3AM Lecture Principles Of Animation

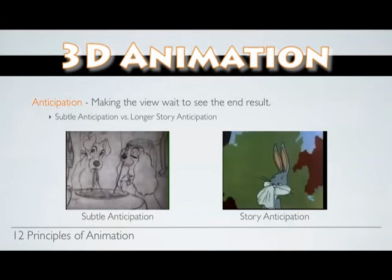And they'll get bored, they'll flip the channel and move on to something else. So make sure you have anticipation built in. And also that will help break up your rhythm and your timing and stuff in your animations as well. Okay, so here's a couple of examples of anticipation, and we'll watch these as right now.
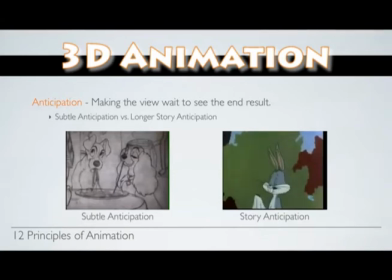He's got me dead to rights, Doc. Would you like to shoot him here or wait till you get home? Oh, no you don't. Not this time. Wait till you get home. All right.
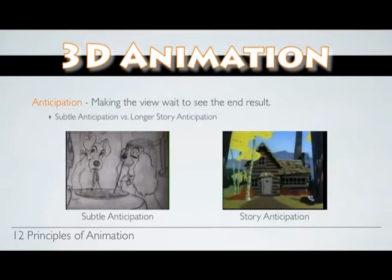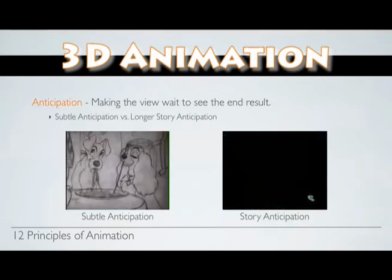You're despicable.
Okay, so that was a long and story anticipation. Notice that the action has started, characters walk off, they go inside, a brief moment of time happens, then this gunshot,
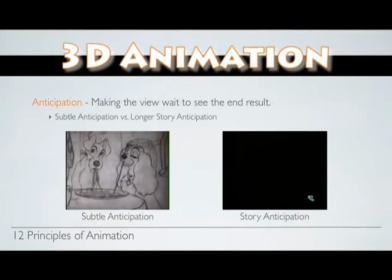then he walks all the way back out, and then commences the dialogue to see the end result of that start of that long sequence. So there's a long story anticipation. And we could go even longer than that. Here's an example over here. This is a very subtle one. This is one of my favorites, actually.
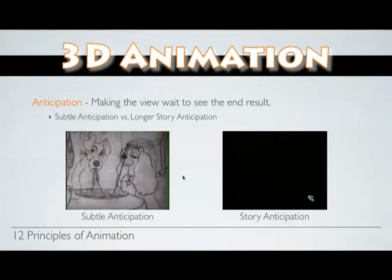And you will, I'll go ahead and play that, and then you'll see some very subtle type of anticipation that's built into this animation. It's very beautiful.
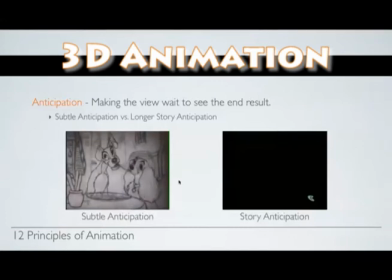Very, very nice. Right, when we have that anticipation, right as they're getting eating the spaghetti and their lips touch,
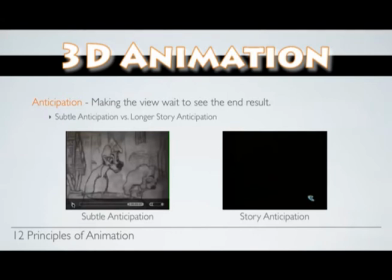there's this brief moment right there before they pull away, and you don't know how each one's going to react. Obviously, the trampy reacts in one way, and Lady reacts in another, and that tells us a lot about their characters and a lot about who they are as characters within that animation. Very beautifully done. Here we go again.
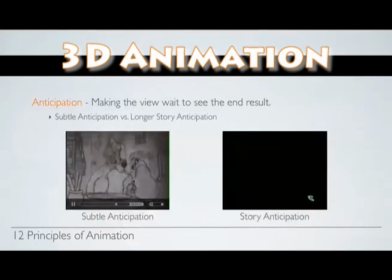and right there, that anticipation right before she pulls away. And beautifully, beautifully done. And you don't see too much animation like that anymore. I like to see more of it, actually.
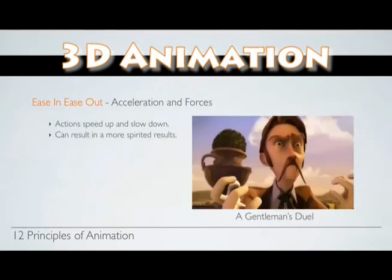Ease in and ease out. This is the next principle within R12. And this is all about speed and direction. Well, follow through is kind of about that as well, but ease in and out is about change in speed and acceleration in forces,
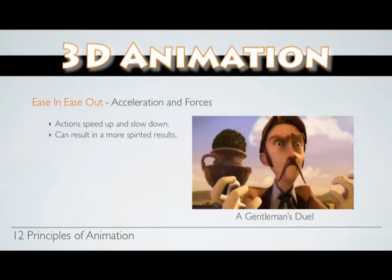and how we approach those specific points in time. Actions speed up, they slow down, they don't move in a very linear fashion all the time, and this can result in a more spirited result. So we'll see a little clip here from A Gentleman's Duel. Great little section.
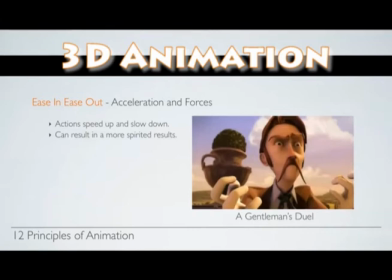You're going to see the character raise his hand and bring his hand down on top of this tray to pick up the top of the tray. A nice little ease in action there, where everything else is very fast and has some speed to it.
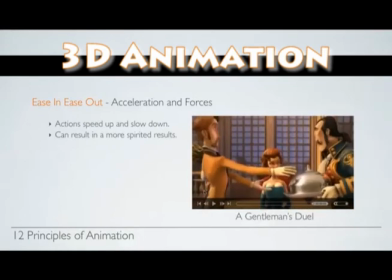Allow me. No.
Okay, so when the hand comes down on top of that tray, we get some really nice ease in right in there, where he eases into that scenario.
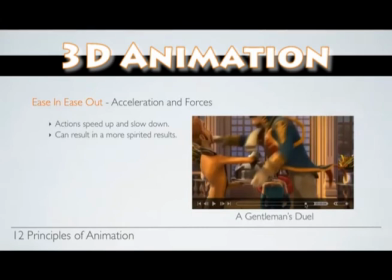Right there. Great stuff. And then some real fast, exaggerated animation right here. He comes all the way over here and he grabs that and snatches it away. That little snatch right at the tail end.
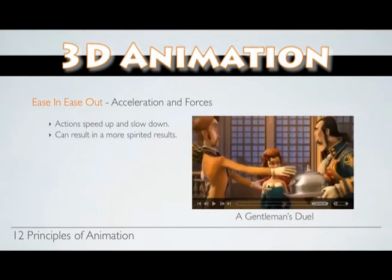Nice contrast in those actions. But things speed up, they slow down, and it gives you a much, much more spirited type of result within your animation.
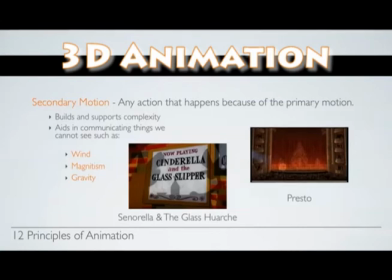Secondary motion. Any action that happens because of a primary action is basic definition for the secondary motion. There's also secondary action.